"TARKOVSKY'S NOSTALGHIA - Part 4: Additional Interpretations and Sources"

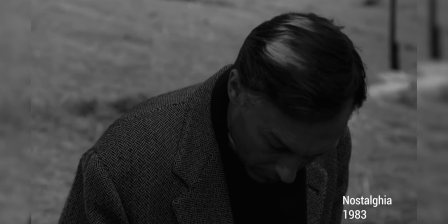Another element mirrored in nostalgia, and bearing particular relevance among Tarkovsky's thought, is the shot exposing the earth spoiled by rubbish,
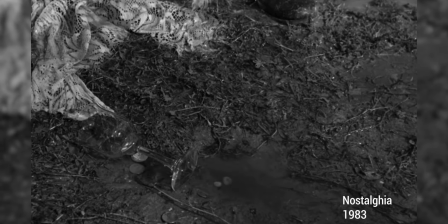money, and technologic apparatuses, a visual metaphor for Domenico's final speech before his self-immolation,
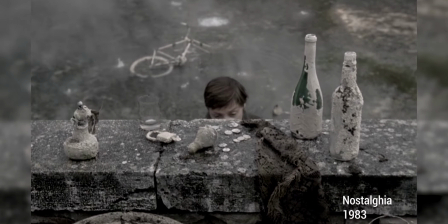echoing images found in Stalker and the Sacrifice and which lays the ground for a discussion on the responsibility and impact of man in the environment.
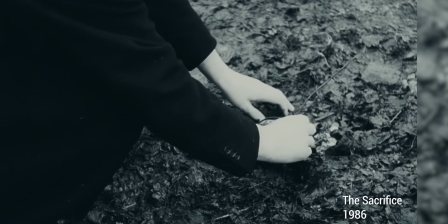The theme of technological advancements, encroachment and potential dangers, if gullibly unchecked, and a balanced,
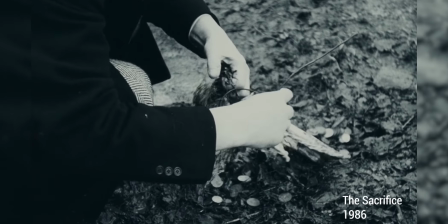harmonious relation with nature that aims for a sustainable interdependency,
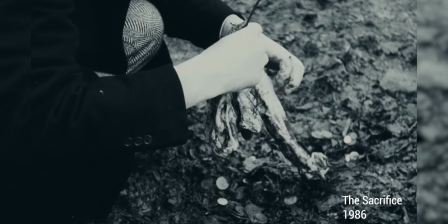are prevalent aspects of Tarkovsky's philosophy that influenced his approach to narrative and filmmaking,
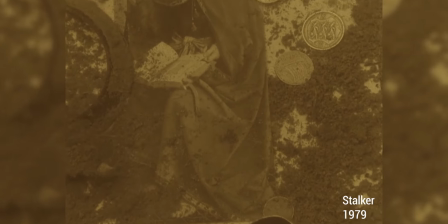especially in his later years, yet perhaps this will be dealt with in another video at a later stage.
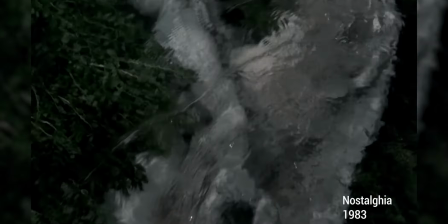Yet, not all visual patterns and formal subjects in nostalgia have their source or continuation solely in Tarkovsky's filmography,
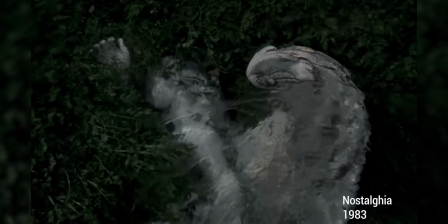as one would expect by the director's educated background and massive influence in cinema.
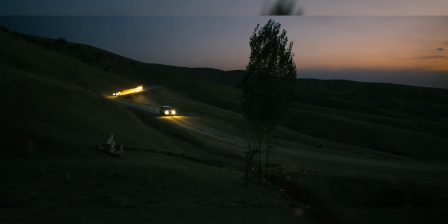The extended sequence mentioned shortly ago, that follows the initial credits,
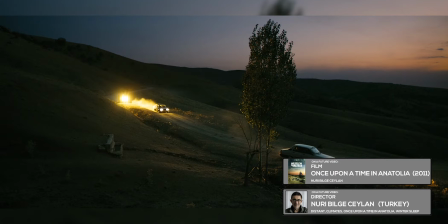will likely bring many to remember Ceylan's beginning of Once Upon a Time in Anatolia, a film that That starts also with dialogue-free images,
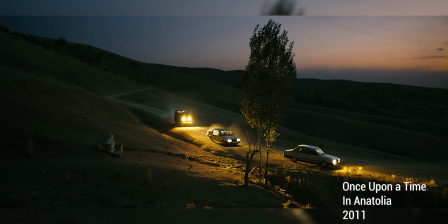before presenting the credits and which then effectively kick-starts the narrative. This scene, which has been studied in depth in another video as an example of how to read a film canvas from the perspective of a conscientious spectator, also discloses a shot of a landscape reeking of ephemerality, centered on nature, specifically a tree,
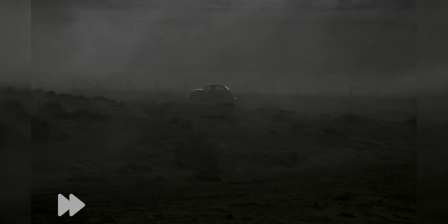and presents the approach of an automobile in which people eventually reach their intended destination and step out of the vehicle.
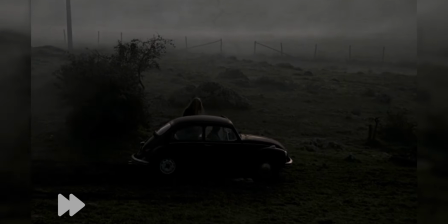Formally, the scene bears a clear stylistic resemblance to a degree and Tarkovsky is effectively no stranger to Tzeiland,
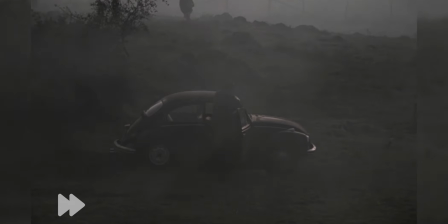as the video on Tzeiland's Distance indicated, for the Russian director, is referenced directly on multiple occasions.
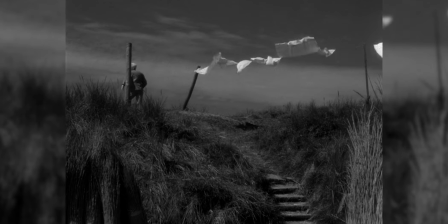Nostalgia also bears a close resemblance to another masterpiece called Ordette, or The Words in English,
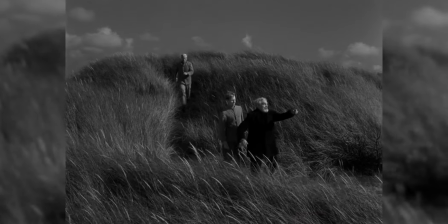a film by one of the greatest filmmakers to have ever lived, Danish director Karol Theodor Dreyer.
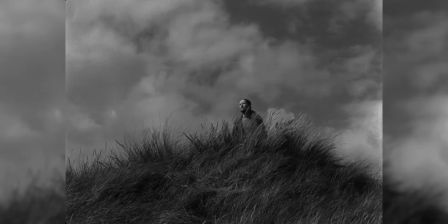While being mostly remembered today for his astounding cinematic monument in the form of The Passion of Joan of Arc,
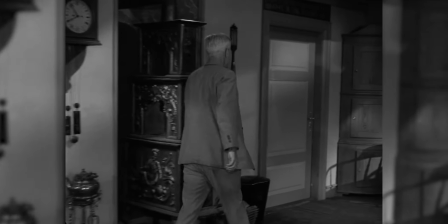Dreyer was a pioneer of the use of long takes and full sequence shots, being one of the first directors to make extensive use of it in his films,
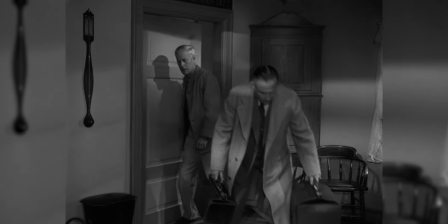an aspect which by itself brings him close to Tarkovsky on a stylistic level.
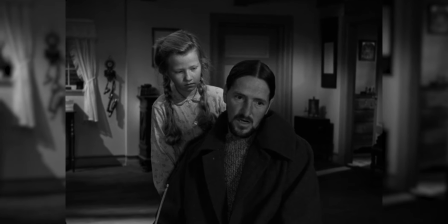Just like Tarkovsky, Dreyer was a cinematic genius and revolutionary, with a corpus entirely consisting of full-blown masterpieces,
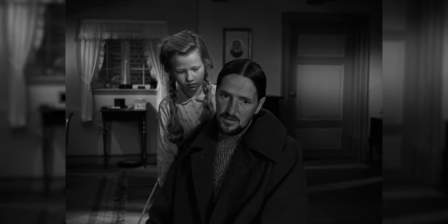and curiously or dead prominently features a full, for God named Johannes, taken to be by his family and those which he encounters,
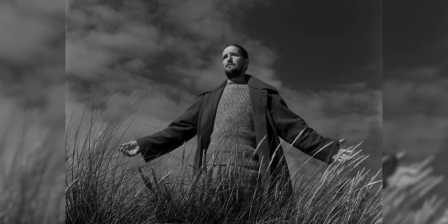as a simple madman. Much like Domenico, Johannes regularly indulges in perplexing religiously inspired monologues,
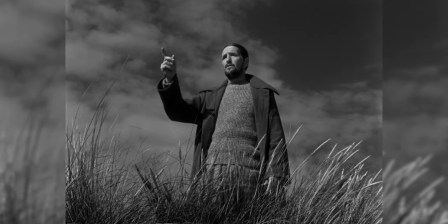and is entirely dismissed by his peers as unworthy of any serious interaction,
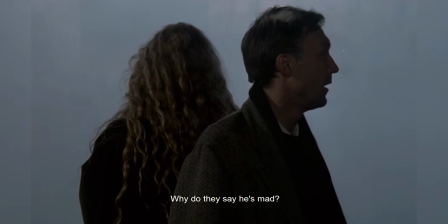and just as Gorchakov questions the fine line between faith and lunacy upon his first meeting with Domenico,
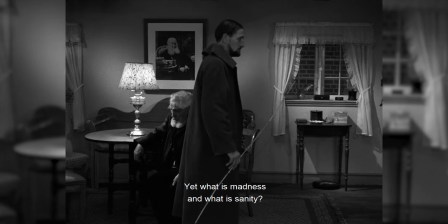so does Morten, Johannes' father, at one point ask to himself whether one's conception of madness and sanity is absolute.
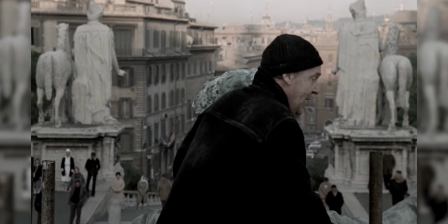One has mentioned before that close to the end of nostalgia, Domenico's speech reveals his genuinely lucid outlook on a world that,
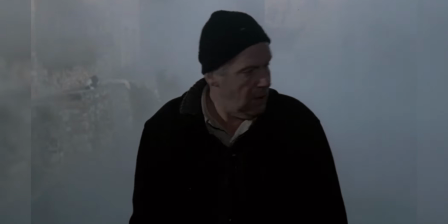having been rendered insane, now looks at the sane man in disbelief, mocking and labeling him a demented fool.
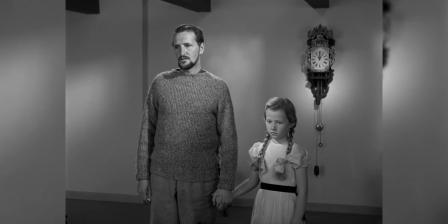Likewise, in the final scene of Vordette, Johannes makes one last appearance and addresses his audience in an intelligible discourse of similar awakening
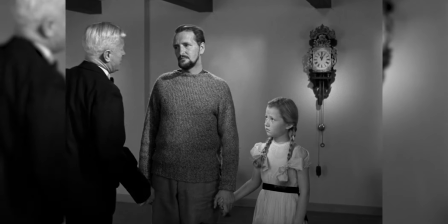of a strongly admonishing tone before performing an extreme feat that shocks everyone.
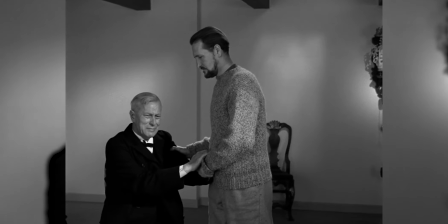As a side note, the underlying essence of these two films seems to be faithfully echoing a short,
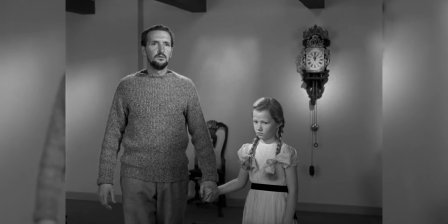famous dictum by St. Anthony the Great, appearing in the apophtheymatic collection known in English as The Sayings of the Desert Fathers,
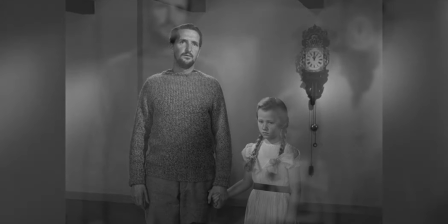that states this.
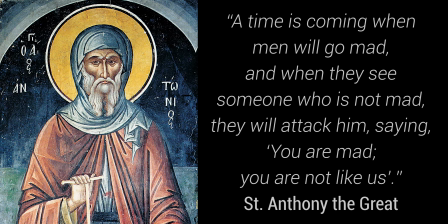A time is coming when men will go mad, and when they see someone who is not mad, they will attack him saying, you are mad, you are not like us.